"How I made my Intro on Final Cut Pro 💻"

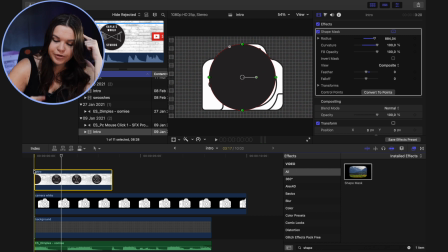So what I'm gonna do now is I'm gonna put a freeze frame for this portion here. So this little area that's still blank, the animation hasn't begun yet. The reason for that is I need that blank piece for the transition of the camera coming in.
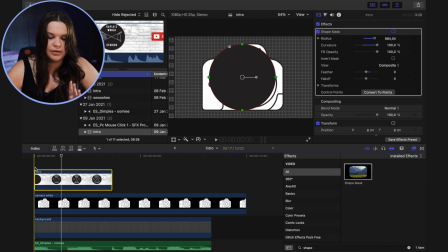And then after the camera is actually in, the animation will start, but we don't have enough footage for that.
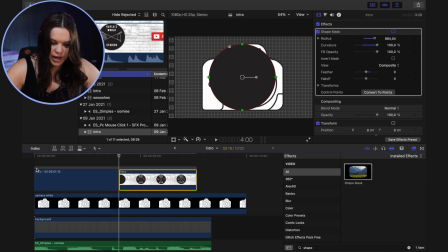So you'll see what I mean, but I'm just gonna go Option F. So here is our freeze frame. So what I'm gonna do now is I'm gonna create a compound clip for my camera and this intro part.
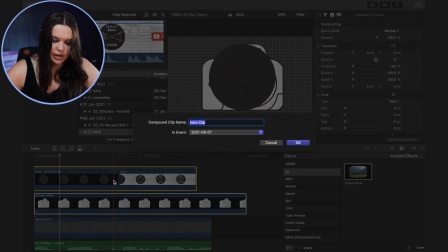So we're just gonna go Option G and create a compound clip for that.
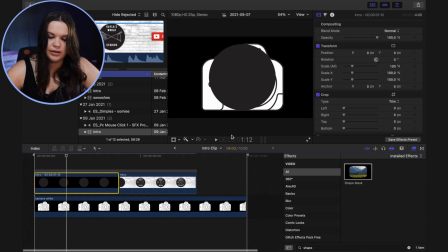I'm just gonna quickly adjust this so it fits into the lens of the camera.
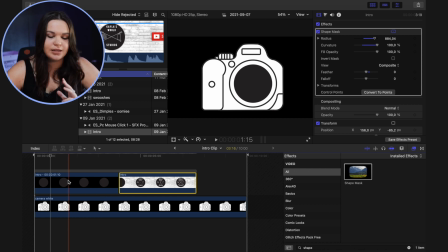So now you can see it will all take place in the lens of the camera. I'm just gonna make this shorter because I don't need it to be that long.
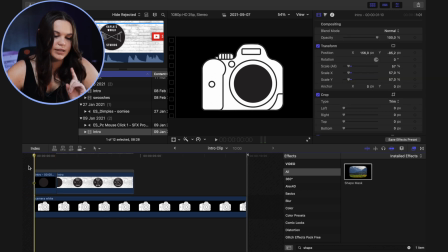And then we're gonna import or animate the camera.
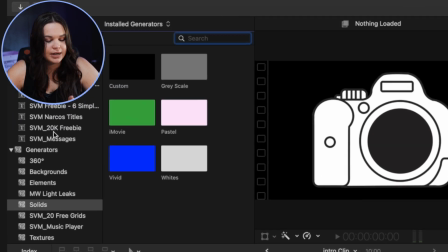So how I usually do this is I use this set of titles called Aim Behavior Basics.
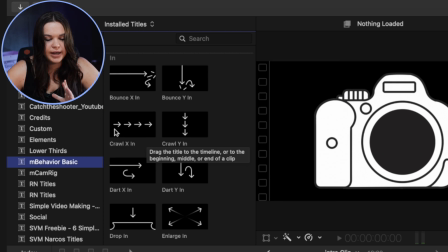So how it works is each one has its own little animation that it creates.
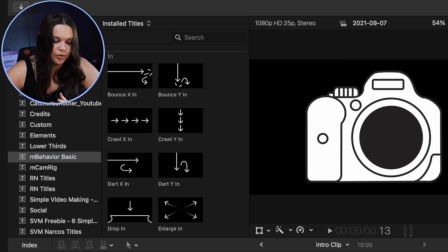And what I do with that is I import it over everything that I wanted to animate.
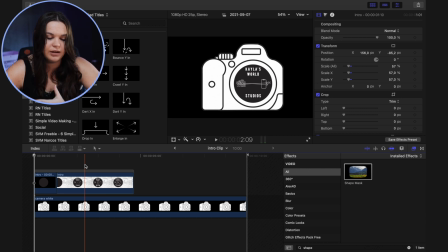So everything underneath that title is gonna be animated with the animation that you choose. That's why we created a compound clip, otherwise this background clip would also be affected by that title. So I'm just gonna import the transition that I'm gonna be using, and then I'm just gonna go ahead and show you guys how that looks. So the one I use is called Drop-In. I already know, because I did test this out beforehand, that I want it to be
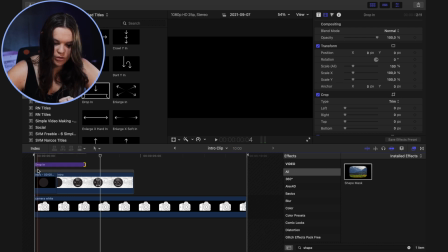2.11, like so. So now this is what the in animation looks like, and then that will play.
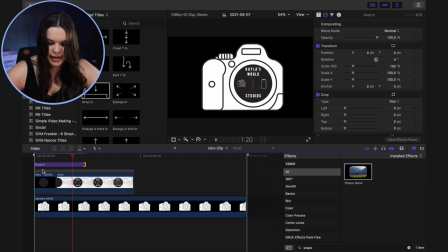So the timing is actually pretty good right now, but now we'll see in the full clip. So as you can see, we have our animation here, drops in, and it has placed the animation.
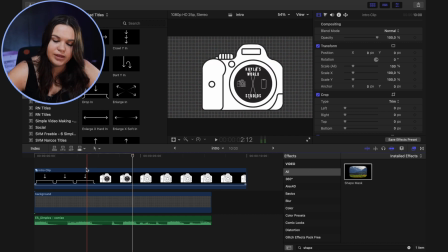Okay, so timing wise, everything is looking pretty good so far. Also, what I want to do though, is I'm going to add a glitch effect over this first clip. So I like that bad TV effect that you get in Final Cut Pro, so I'm just going to put that over the first part. So what I'm gonna have it do is I'm gonna have it come in, and when it lands, I'm gonna add the bad TV effects.
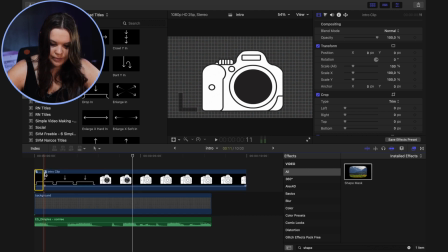I'm just gonna make a cut here, and then just like that, this amount.
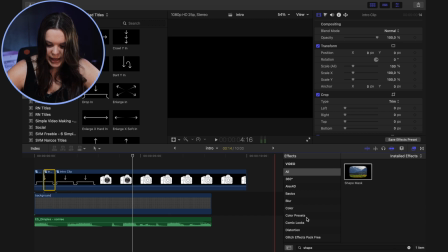I'm gonna have the bad TV effect over it.
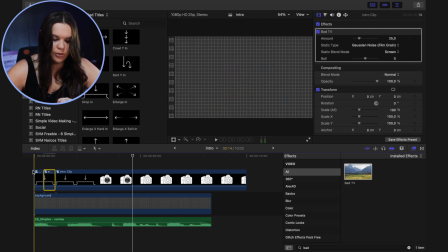So then it will look like this.
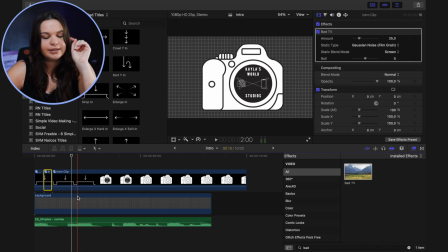I did voluntarily add a little bit of green over the background, so it gives that more, I don't really know what to call it, retro look, but this is what we're working with so far. Now what I'm gonna do is I'm gonna cut it here, because I now want my iPhone coming in.
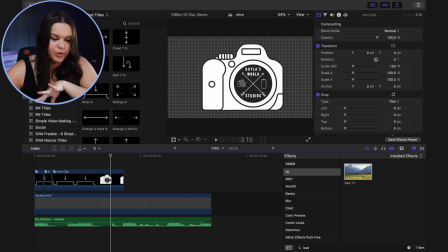So again, if we reference my old intro,
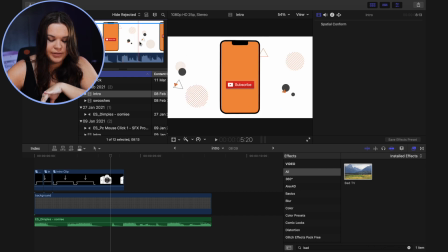have a camera, and then we have the iPhone coming in with a subscribe button and everything.
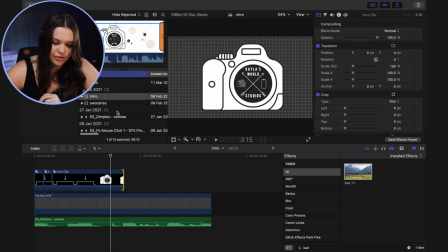So let's first import our iPhone here. So this is what it looks like.
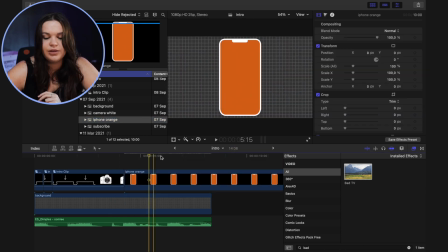As you can see, it's pretty much the same. It's only a white now with, I think this is a bit of a darker orange than my previous one. So goes like this, and this is the iPhone that I'm gonna be using. So first thing I'm gonna do is I'm gonna be importing my subscribe button that I'm gonna be using for the animation. So this is the subscribe button.
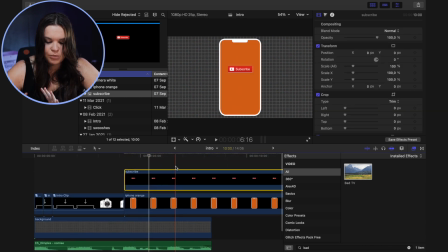I just added a little bit of bevel and emboss in Photoshop just to have it stand out a bit more against the orange. I think I might be making this a bit bigger just so it stands out even more. So this is the subscribe button that I'm gonna be using, but now I have to animate the subscribe button first.
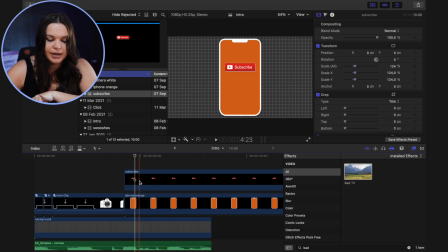So how I'm gonna go about animating the subscribe button is I'm gonna create a compound clip with just the subscribe button. You'll see why in a minute. So this is a compound clip.